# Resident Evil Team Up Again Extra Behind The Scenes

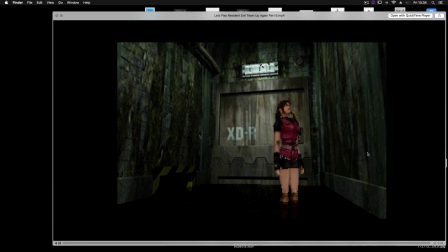[20:45]
Of course, I had to add in the little crickets.
Claire!
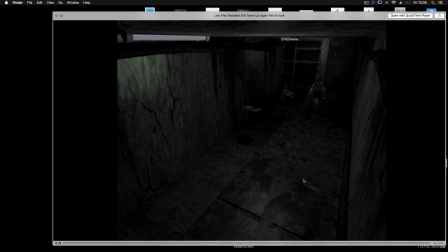[20:50] What?
More 1.5 stuff. This is an interesting environment.
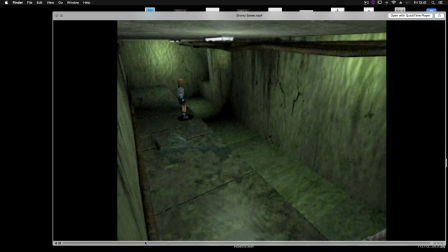[20:56]
Originally, it looked like this. I recolored it.
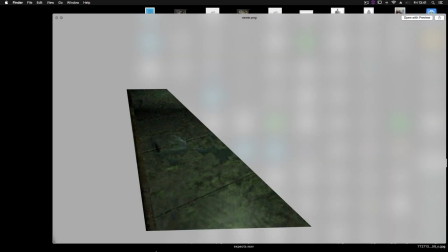[20:58]
But also, once again, nothing's been masked, so I had to cut out this section of the platform and place it over the original video.
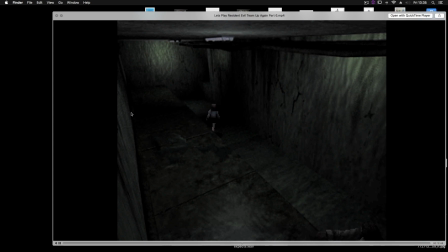[21:06]
I actually think the game looks quite good with these darker colours. A bit more realistic and creepy.
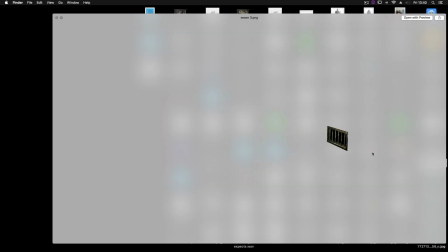[21:12]
I still wanted the game to link up to the main game, so I had to add a few background details like grates.
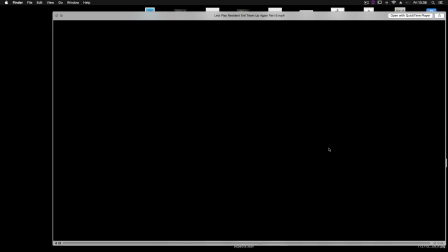[21:19]
So Sherry can go through this grate and end up at this scene in the main game.
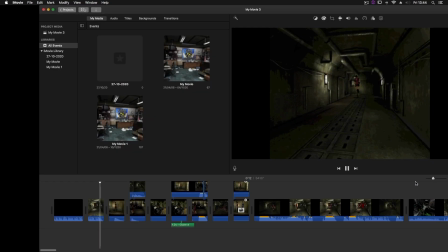[21:25]
I also wanted to have this scene where Claire encounters Ada.
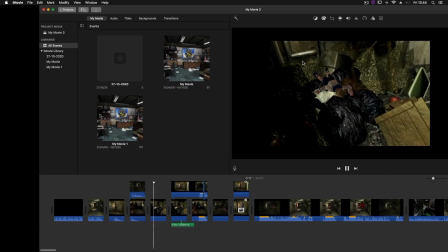[21:30]
Poor Sherry's fallen into the rubbish, we've got Ada shooting at something in the water.
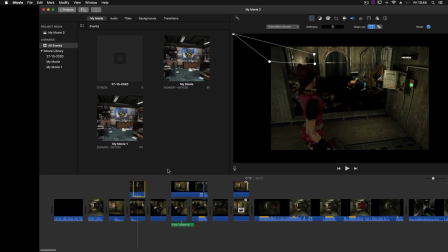[21:34]
I had to strategically mask Ada in, moving it slightly every single time something moved in front of her. It's fidgety, but it works. And typical Ada, she's not sticking around.
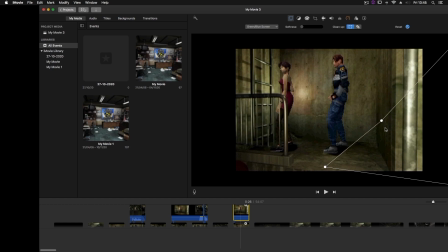[21:44]
This is where Leon is supposed to be standing. But without him, it looks like Ada's turned tail to get out of there because there's a massive alligator.
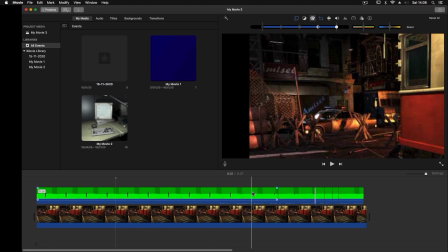[21:52]
And here we introduce Hunk. This whole area of Resident Evil 3 is normally on fire, so you can't normally run here, but what interests me is the shop in the background saying Amiset, because if we remember, that's from Resident Evil 2. An interesting link.
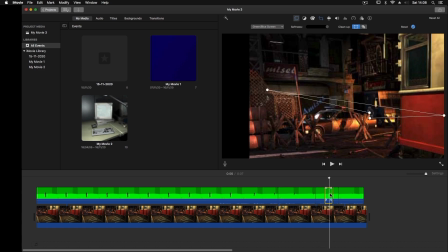[22:08]
So, back with Gary's mod, I'm masking everything very carefully around all the cars and stuff, trying to get Hunk running around this corner, just so I could show Hunk running from Resident Evil 3 right into Resident Evil 2.
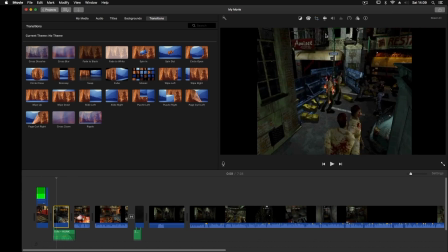[22:21]
So we have the Amiset building, and there it is in Resident Evil 2. I thought it would be an interesting introduction to Hunk's scenario, going from Resident Evil 3 into the A scenario, introduction, into the B scenario, introduction, and then walking to a sewer manhole, which leads straight into Hunk scenario.
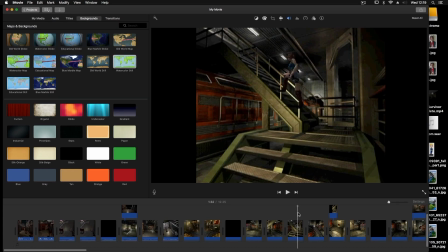[22:40]
Here's Jill phasing through some banisters. That won't do, so I had to create more masks.
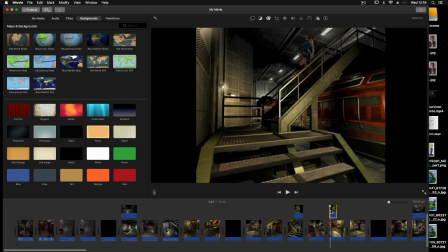[22:46]
Do you have any idea how tedious all this was? Very. But at the end of the day, it's all about results.
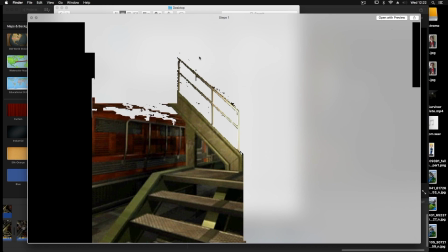[22:52]
I wanted Jill to walk into the lab area of Resident Evil 2 to link them up more.
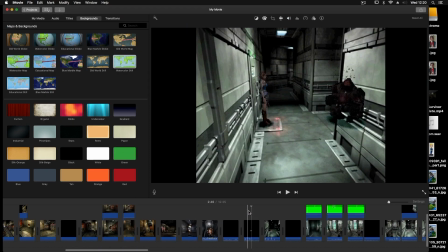[22:59]
It would be an excuse to show off more areas from Resident Evil 1.5 we don't normally get to see,
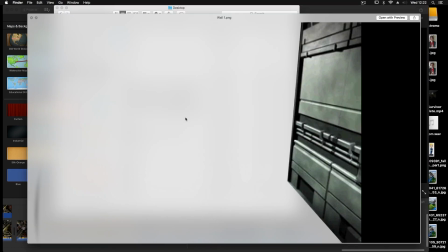[23:05]
as well as give Jill a small part in the story.
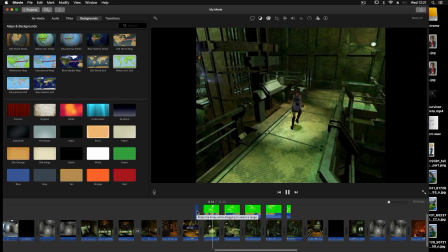[23:08]
So she's there when the whole facility starts sparking with electricity, and the self-destruct mechanism is activated.
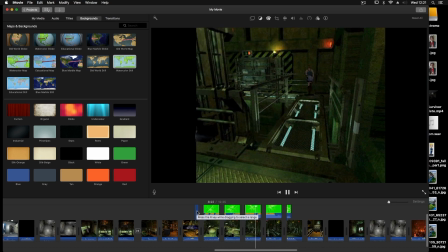[23:15]
So she has to run.
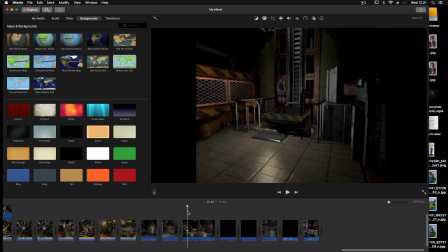[23:16]
I decided to have certain key items you'd normally find in Resident Evil 3 here in the lab, so it kind of gives her a reason to be here.
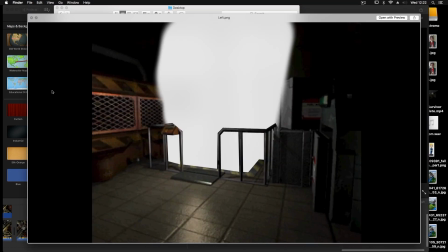[23:24]
I tried to avoid necessarily having her interfere with the events, and she has her own story.
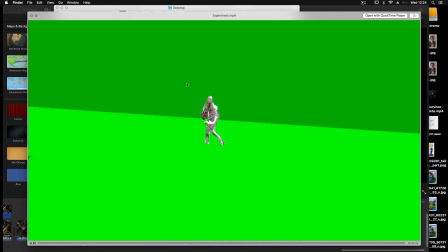[23:30]
I wanted Jill to see an experimentation room with this guy, or alternatively this guy?
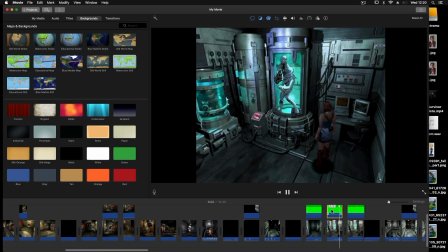[23:36]
No, we'll go with this guy. From Resident Evil Revelations.
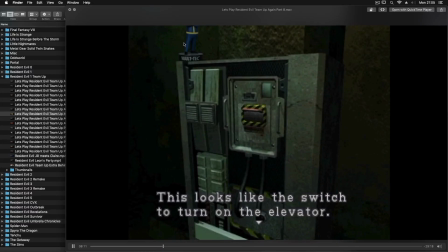[23:41]
I like that game, and I like having nods to games I like this bobblehead from Fallout.
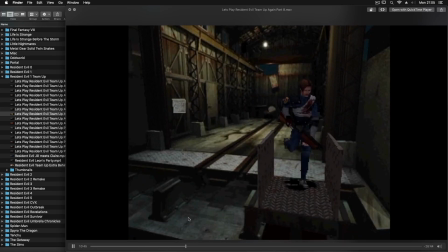[23:47]
And over here we've got, from Portal, Aperture.
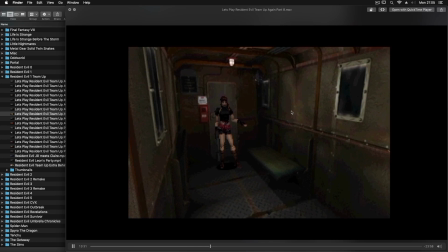[23:52]
I had to make a few edits to the walls here, for consistency, because in my story, Ada gets hurt afterwards.
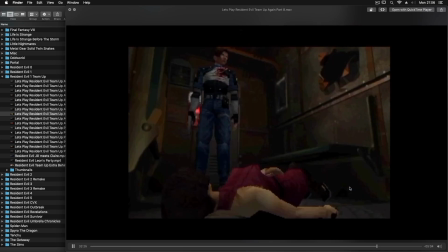[23:59] Well, Ada's dead. Ada!
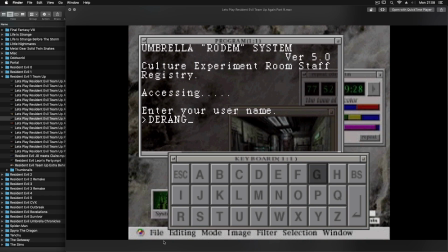[24:02]
Another thing I wanted to do from the very start of this project was a gag to do with the 2 fingerprints.
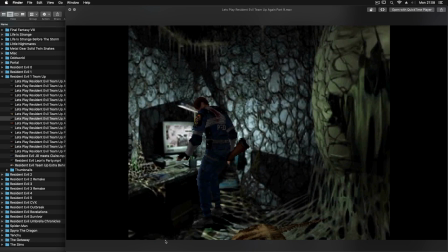[24:08]
You need 2 characters, but why? So Leon does them both.
And now we need just 1 more fingerprint.
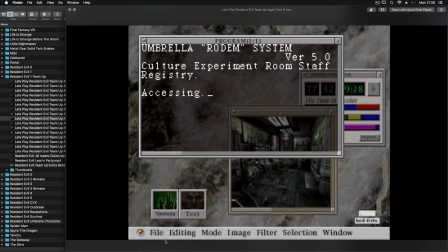[24:15] And it just so happens that I have more than 1 finger. What a stupid system.
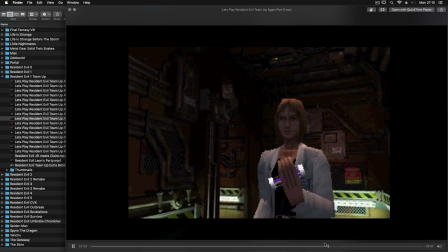[24:20] They didn't think about that, did they? I discovered this when I did a background check on her.
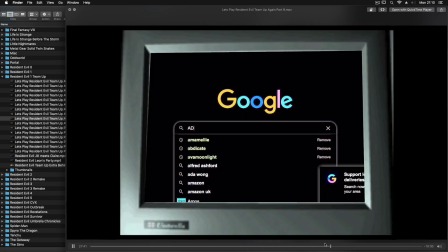[24:25]
And of course, this little joke about the background check, which turns out to be a Wikipedia search.
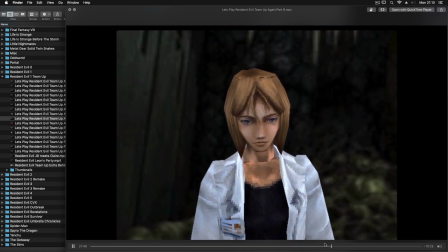[24:31]
If you're going to be a super secret spy, don't have this information on Wikipedia.
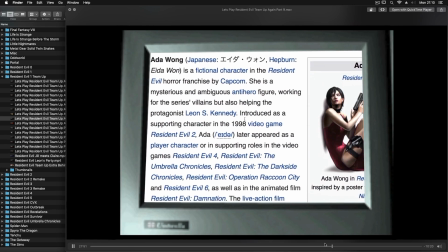[24:36]
In hindsight, I should have used Google Beta. This is 1998, and Wikipedia didn't even exist.
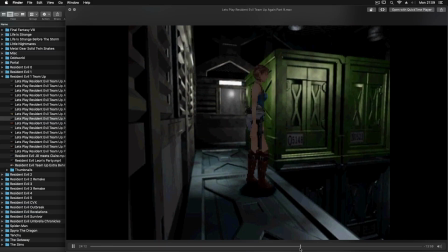[24:42]
Not for another 3 years. To be honest, I don't think anyone watching my LPs is going to care about that level of detail.
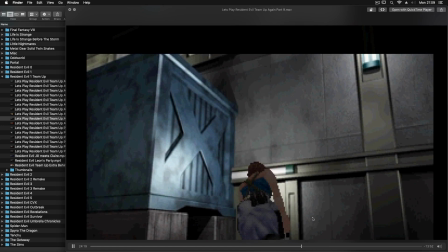[24:48]
And if they do, they have not taken the time to complain yet. But they should. I expect historical realism in my Let's Plays.